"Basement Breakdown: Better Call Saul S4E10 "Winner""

And it all builds up to this really striking final shot of the cold open.
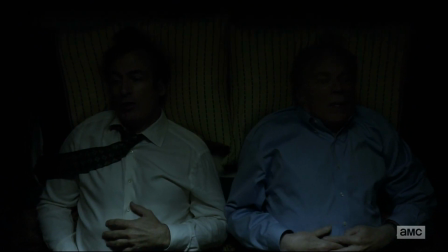We're pulling away from the two brothers, and they're closer, literally and figuratively, than they ever have been in their adult lives at this moment. And yet, look at the directionality of how they're composed on the bed here.
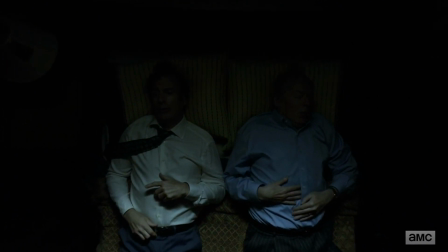Jimmy, his hand is literally pointing in one direction, and Chuck's hand positioned in mirrored fashion, pointing the other direction. Jimmy's tie spilling off the side of the bed, Chuck's gaze going in the other direction. Yes, they're together, but we also see the omen of how they will diverge. Because this zero-sum winner and loser symmetry is the dynamic that comes to dominate their relationship, isn't it? One of them has to win, and the other one has to lose. Not only has it destroyed them, but it's picked up collateral damage in the form of Howard and in Kim. I mean, Kim's been wrecked multiple times by this dynamic between the brothers and, in fact, is destroyed one last time at the end of this episode as Jimmy has his, what he views as his final victory over Chuck, right? But let's stick with Jimmy for a little bit more. This speech to the scholarship candidate.
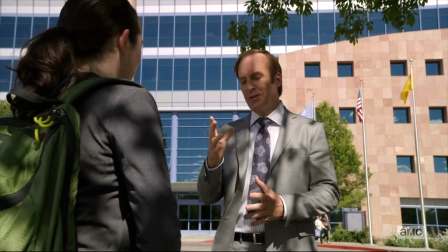You were never gonna get it.
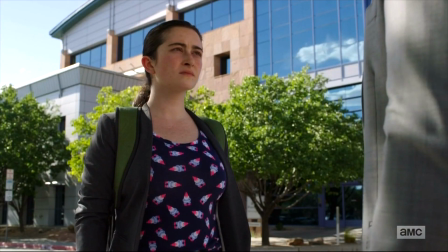We have talked about on The Breakdown how a well-written monologue can often be speaking to two people at once. And I think we all know as we watch this that Jimmy is not talking just about Christie, just to Christie, right?
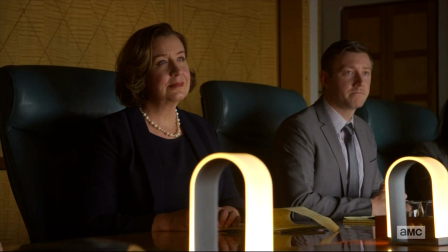He's talking about himself, to himself. I mean, you can detect it even when they're in the boardroom and he's making the argument for Christie.
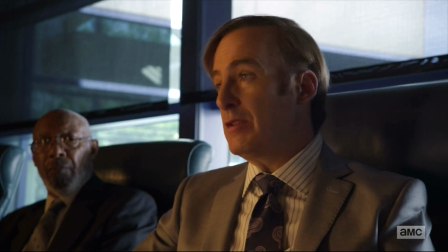He's really making an argument for his own redemption, right?
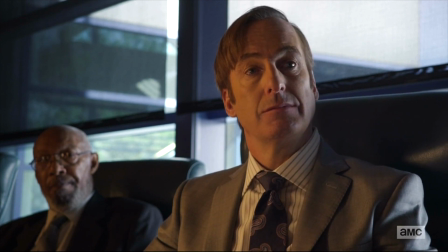He believes that he should be able to redeem himself after the mistakes he's made, and he projects this onto Christie, this candidate.
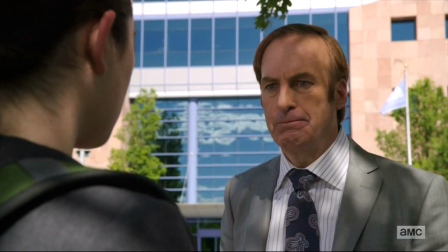Jimmy hits on some key themes that define his state of mind right now. You know, he says, Remember, the winner takes it all. Remember, the winner takes it all, duplicating that line from the song earlier, except it sounds very different as a solo than as a duet, right? Before, Chuck and Jimmy were both winners in the cold open. That was the greatest day of Jimmy's life, as far as I'm concerned. He was there with Chuck, and everybody could win. It wasn't a zero-sum game.
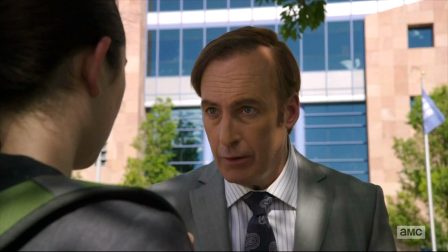But in this speech to Christie, that same line takes on a much more cynical and ruthless tone because of the way Jimmy frames it. He also says, here's a key line, As far as they're concerned, that mistake is who you are.
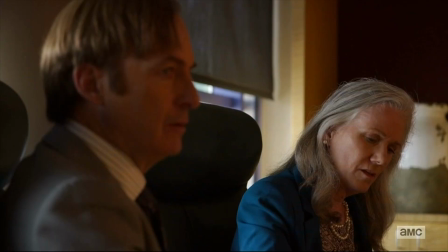In the boardroom, when Jimmy brings up Christie's name, Esposito, that's the shoplifter. Oh, she's the shoplifter. She is identified by her one mistake, and Jimmy says that's your life now.
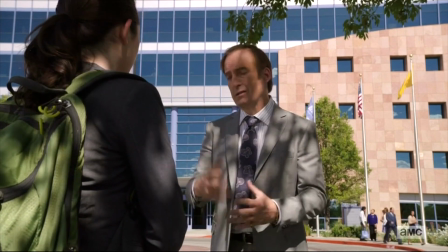It gets at what he regards as this unjust permanence of identity. Rightly so, he views that as unfair, and so much of his life lately has been rebelling about that and expressing his belief that you should be able to discard that identity and fire up a new one at will,
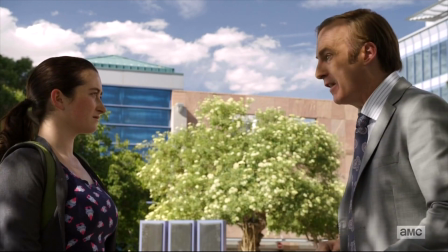basically. Jimmy says, the higher you rise, the more they're gonna hate you. And he goes like this with his hand. He duplicates the hand motions that I've been making on the breakdown all year with high and low stuff. Um, Jamie, my producer, made fun of me last week after I broke out the hand gestures again. But now Jimmy's even doing it. He says, the higher you raise, the more they're gonna hate you. High and low. Jimmy needs to be higher. So that he can rub their noses in it, as he puts it. But, the next scene, the low reality of his life hits him.
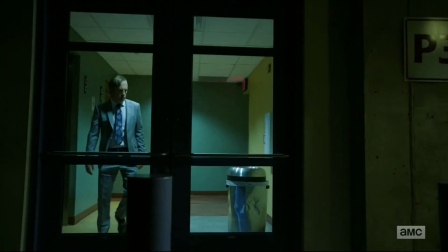He's in the basement, the HHM basement, the low P3, the lowest level of their parking garage.
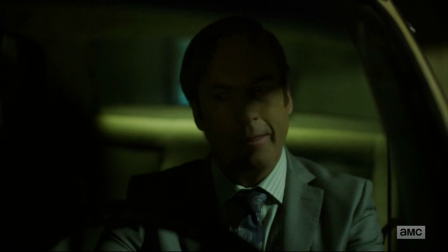He's as far down as you can get, and his car won't start. He literally cannot move from the bottom rung of HHM,
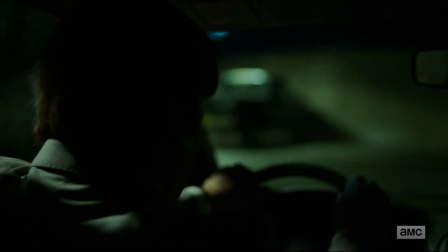and in his view, the bottom rung of society, hence his breakdown. I will note, the second basement breakdown in as many weeks on Better Call Saul, nicely dovetailing with the series we've got here.